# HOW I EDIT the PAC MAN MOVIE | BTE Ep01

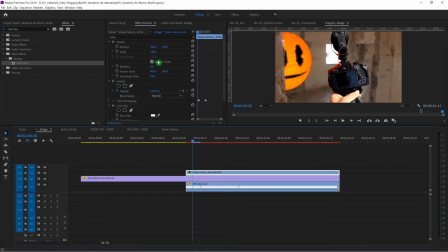16:28 So this is why I used the scaling position. So to make Pac-Man smaller. And to give this realistic look, you see the wall here coming in. So I had to mask out. And the way I did this is again here under masking, you can change, under opacity, you can change the path.
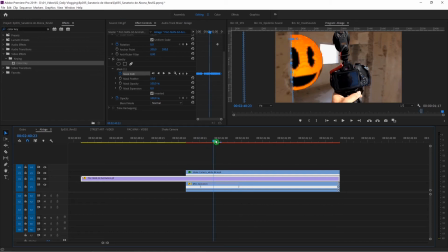16:46 And this takes a little bit of time of work every time when you do this, because you basically have to do it for every frame.
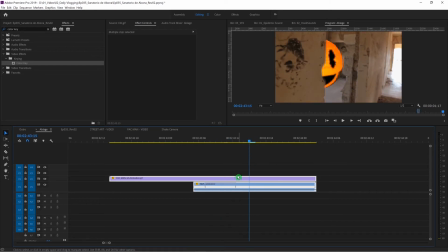16:53 Okay, I show you what I mean by that one. So basically, if I now delete this mask, so Pac-Man is coming here in the frame, and I can now start here, make this
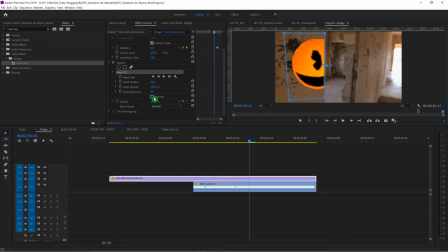17:09 if you don't want this side, if you want to change it, you can just hit invert. Don't forget to hit mask path. So now this one frame is set to this one. And now it will always be the same. You see this? It doesn't match really good. What you can do, in some shots it's working like this.
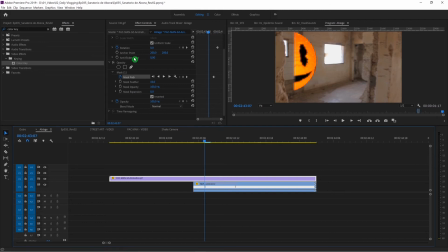17:25 You can just go to the beginning, change the path for that one, and go to the end, and change the path for that one.
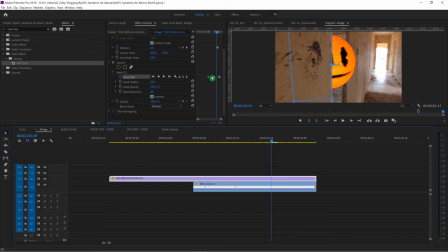17:38 So what it will create now is it will create a linear constraint between those points that you set. So it will move automatically through those points. And sometimes that's already good enough, depends on the situation. Like in this case, there's a lot of movement coming in. So this is why it's not really working perfect.
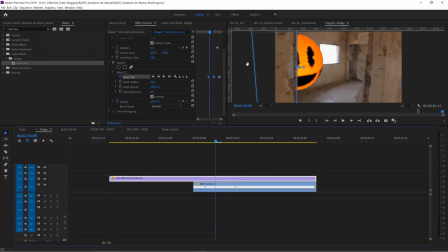17:57 But if you, for example, just have a wall that comes from one side to the left, like the most of the transitions that you know or see, then it can work like this. You only have to do like 3 or 4 points, and then it's already working, the effect. But in a video like this, where you want to make it perfect,
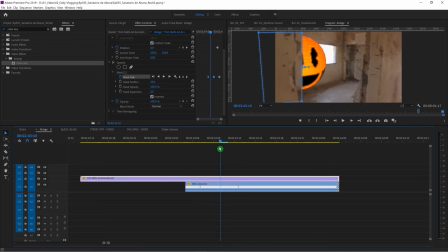18:13 you kind of like have to go frame by frame and go into the path and change the path position. Also here, what you can do is you can create new points. So I set a new point here, new point there, and then sometimes one is enough.
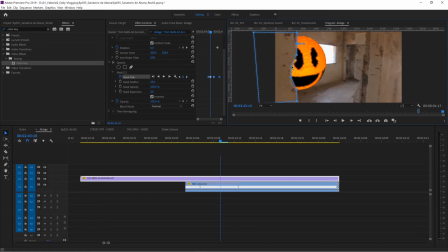18:30 Or if I want to make it more smooth, I take 2 to create this one. You have to play around with this one. It takes a lot of time, but if you do a proper job, you can create really good transitions, or in this case, you can create this 3D effect that Pac-Man is actually in the room. This makes or breaks your animation, okay?
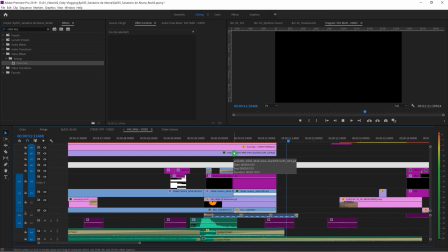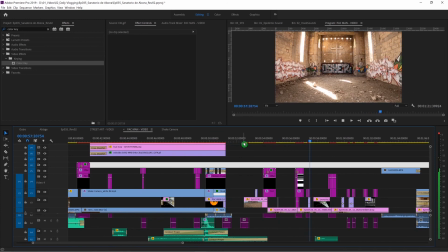That's the fly again. She is the big player in this video at the moment. So this part is actually pretty straightforward. The different movement of the cameras, I just do it with keyframing of the zooming.
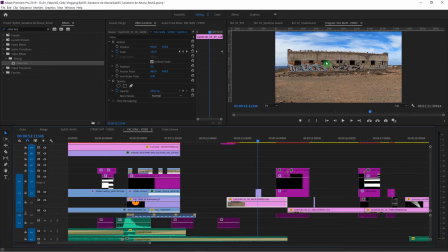19:14 So this is basically a picture. I have this little girl that I put in, also here.
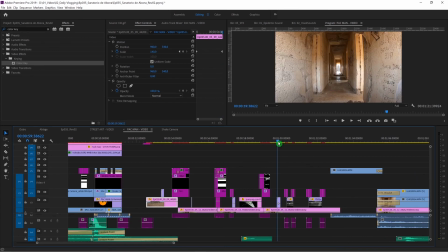19:19 See the start clip here. She's here. So she starts coming here on top and then here.
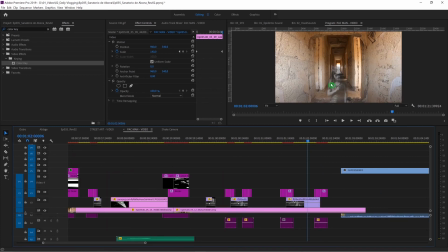19:25 And that's the actual animation. So what I did here, I went to the internet again.
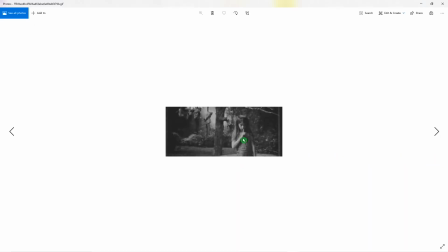19:29 Lazy, quick and dirty, very creepy. I found this GIF. And what I did is I placed this into my timeline.
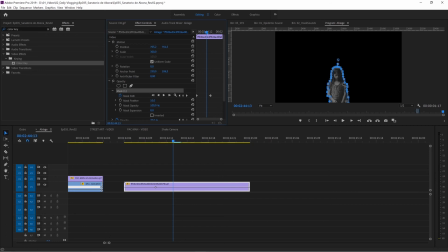19:37 I just used a mask again. You see all the points? And I just followed her positioning. And this is basically how I created that. And to make it more scary, you can also go in and change the opacity. Here, this one. Lower or higher depending on your shot, so that it looks a little bit more like a ghost.
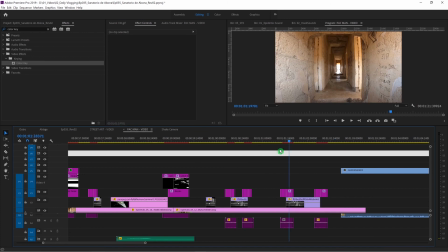19:54 Just be creative with the stuff that you have. You don't have to create everything. To make this animation more cool, I always use those glitch effects, but just a slightly one to kind of show that she's coming. And to make it more horror, we never talked about the sound design, but sound design is always important.
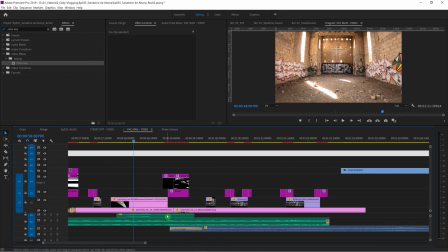20:09 It depends on which videos you're doing. Sound design is what makes this video more realistic.
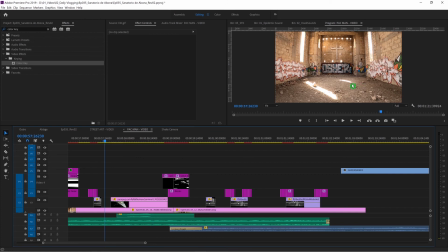20:15 Like this animation of the fly, for example, it sounds realistic because of this realistic sound.
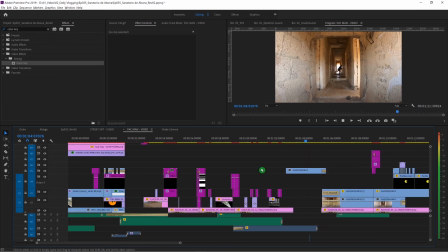20:26 Very creepy, I like it. And me jumping off.
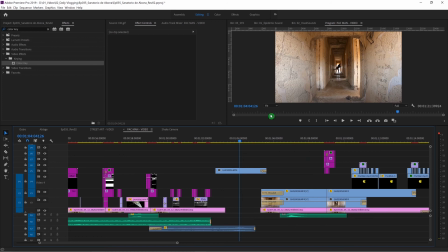20:31 When I recorded this one, I had no idea what I wanted to do with the video, to be honest.